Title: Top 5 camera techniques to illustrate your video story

Hi, I'm Paul from Red Wing Productions and here are the five different camera techniques that you need for your branding video.
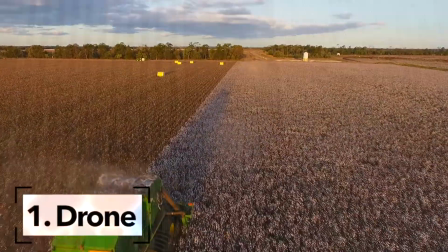(0:10)
Drone videos captivate the viewer with its majestic soaring through landscapes.
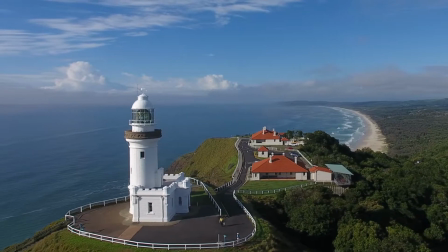(0:15)
It gives viewers an elevated perspective which is not a familiar angle to the human eye.
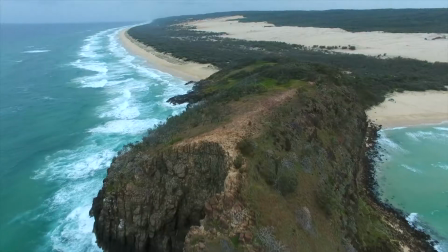(0:20)
When seeing environmental features like beaches, cliffs and people from the bird's eye view,
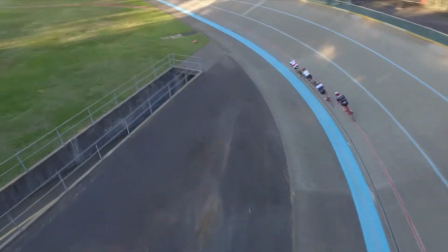(0:26)
we are presented with the environment surrounding us at its full magnitude.
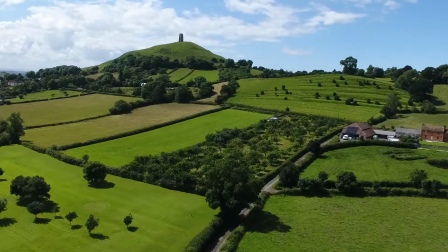(0:30)
The image in front of us is an ultra-wide angle with crystal-clear focus, full of shapes and colours.
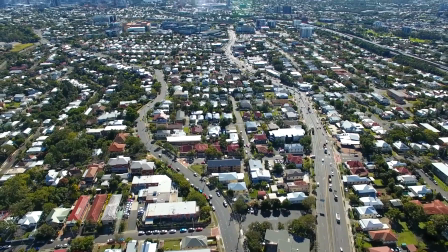(0:36)
We can see all the way to the horizon and everything in between.
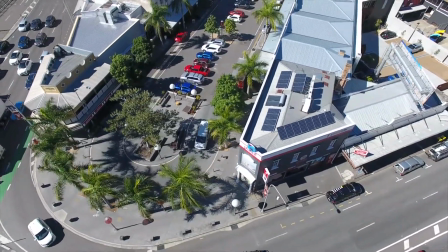(0:40)
Drone footage also gives the viewer bearings to where a certain location may be, by showing familiar landmarks.
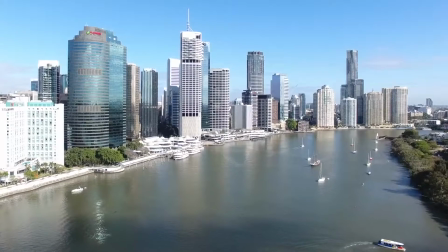(0:47)
For this reason, they are often used a lot in real estate videos to help illustrate the location of a property and its proximity to nearby precincts.
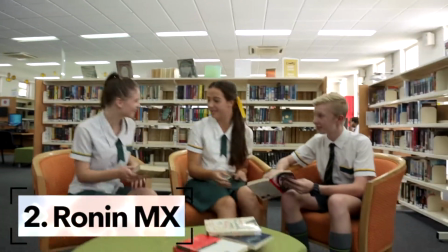(0:56)
The Ronin is a three-axis gimbal stabiliser. stabilizer. We use it to achieve smooth tracking shots of moving objects or people walking.
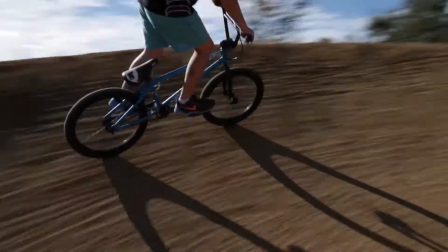(1:04)
These shots are aesthetically pleasing because they are familiar to the human eye.
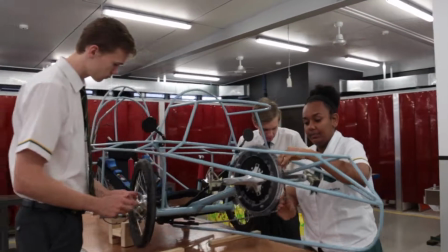(1:08)
The choice of tracking shots help narrate your brand story depending on what message you would like to convey.
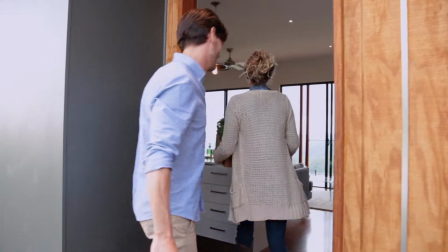(1:14)
For example, tracking the subject from behind as they walk into a room helps reveal the surroundings as they enter the room.
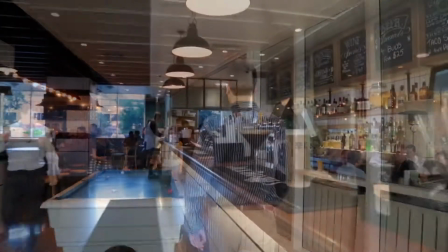(1:21)
This introduces the room as a significant feature of your brand, like the bar being the main focus of a restaurant video.
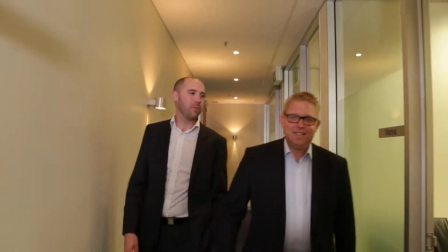(1:28)
Tracking the subject from the front is all about them, what they wear, how they walk and talk helps build character.
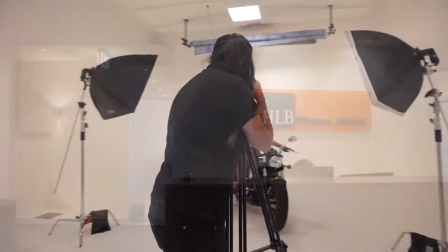(1:35)
Finally, sliding the stabiliser horizontally helps set a scene or reveal an important prop that adds aesthetic value to the story, like a company sign.
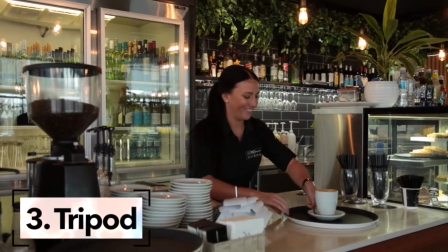(1:44)
The tripod is often used as a locked-off stabiliser, however there are two ways to create camera movement with a tripod.
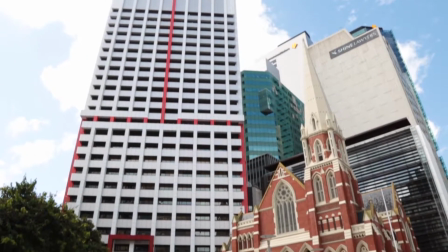(1:51)
The tilt, which is moving the camera up and down to reveal something on the Y axis.
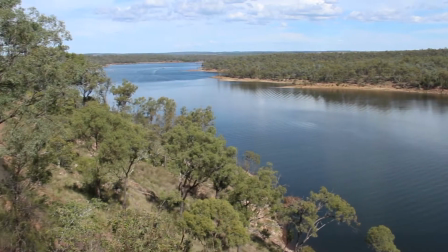(1:56)
The pan, which is all about moving the camera from left to right, or vice versa on the x-axis.
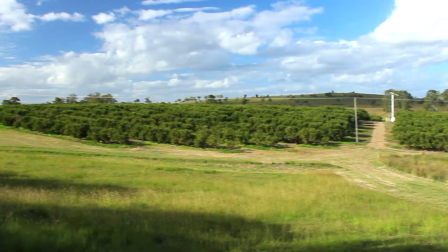(2:01)
This helps the viewer see the surrounding environment, placing them within the location and ultimately helps them engage with the story.
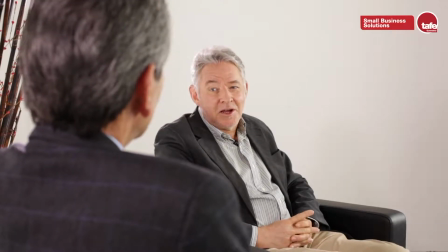(2:09)
Tripods are used often during interviews or event videography, where the intention is not to have much camera movement,
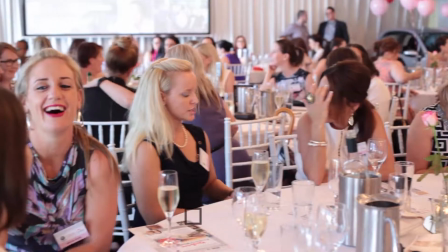(2:16)
which can often distract from what is happening on screen. A monopod is similar to a tripod except it only has one leg.
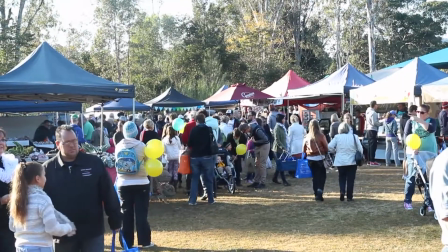(2:23)
It is designed to be much more nimble, which makes it handy for jobs that are run-and-gun,
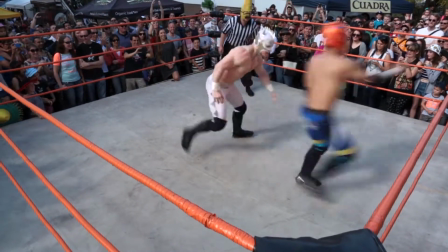(2:28)
like wedding videography or event videography, where the shoot day can get quite chaotic.
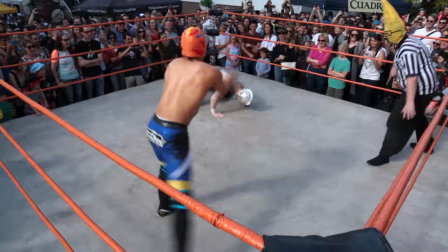(2:33)
Monopods require minimal setup, which saves time.
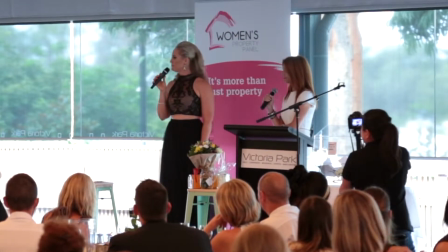(2:36)
They're usually lightweight and don't take up much space, which allows videographers to capture all the events unfolding whilst blending in with the excitement of the day.
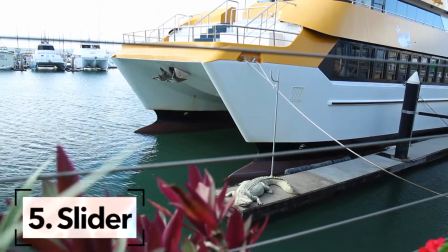(2:45)
A slider is a device that is set up to move the camera laterally, from side to side.
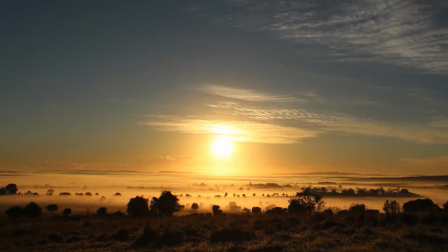(2:49)
They are often used for time lapses to reveal something in a scene, or to transition from one scene to another.
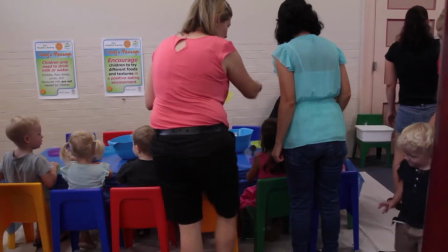(2:56)
Sliders differ from the Ronin because they create a smooth camera movement that is slow and steady, often with the intention to set an overall calm pace in the story.
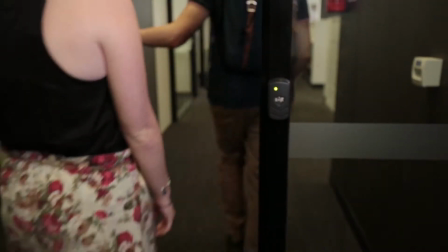(3:05)
For this reason, they are often used in interviews and stories that do not require high energy action sequences. Thank you very much for watching. These were the five different camera techniques that you need for your branding video. If you would like to learn more, contact us on the numbers below or on our website, redbeamproductions.com.au. Let us grow your business with vision.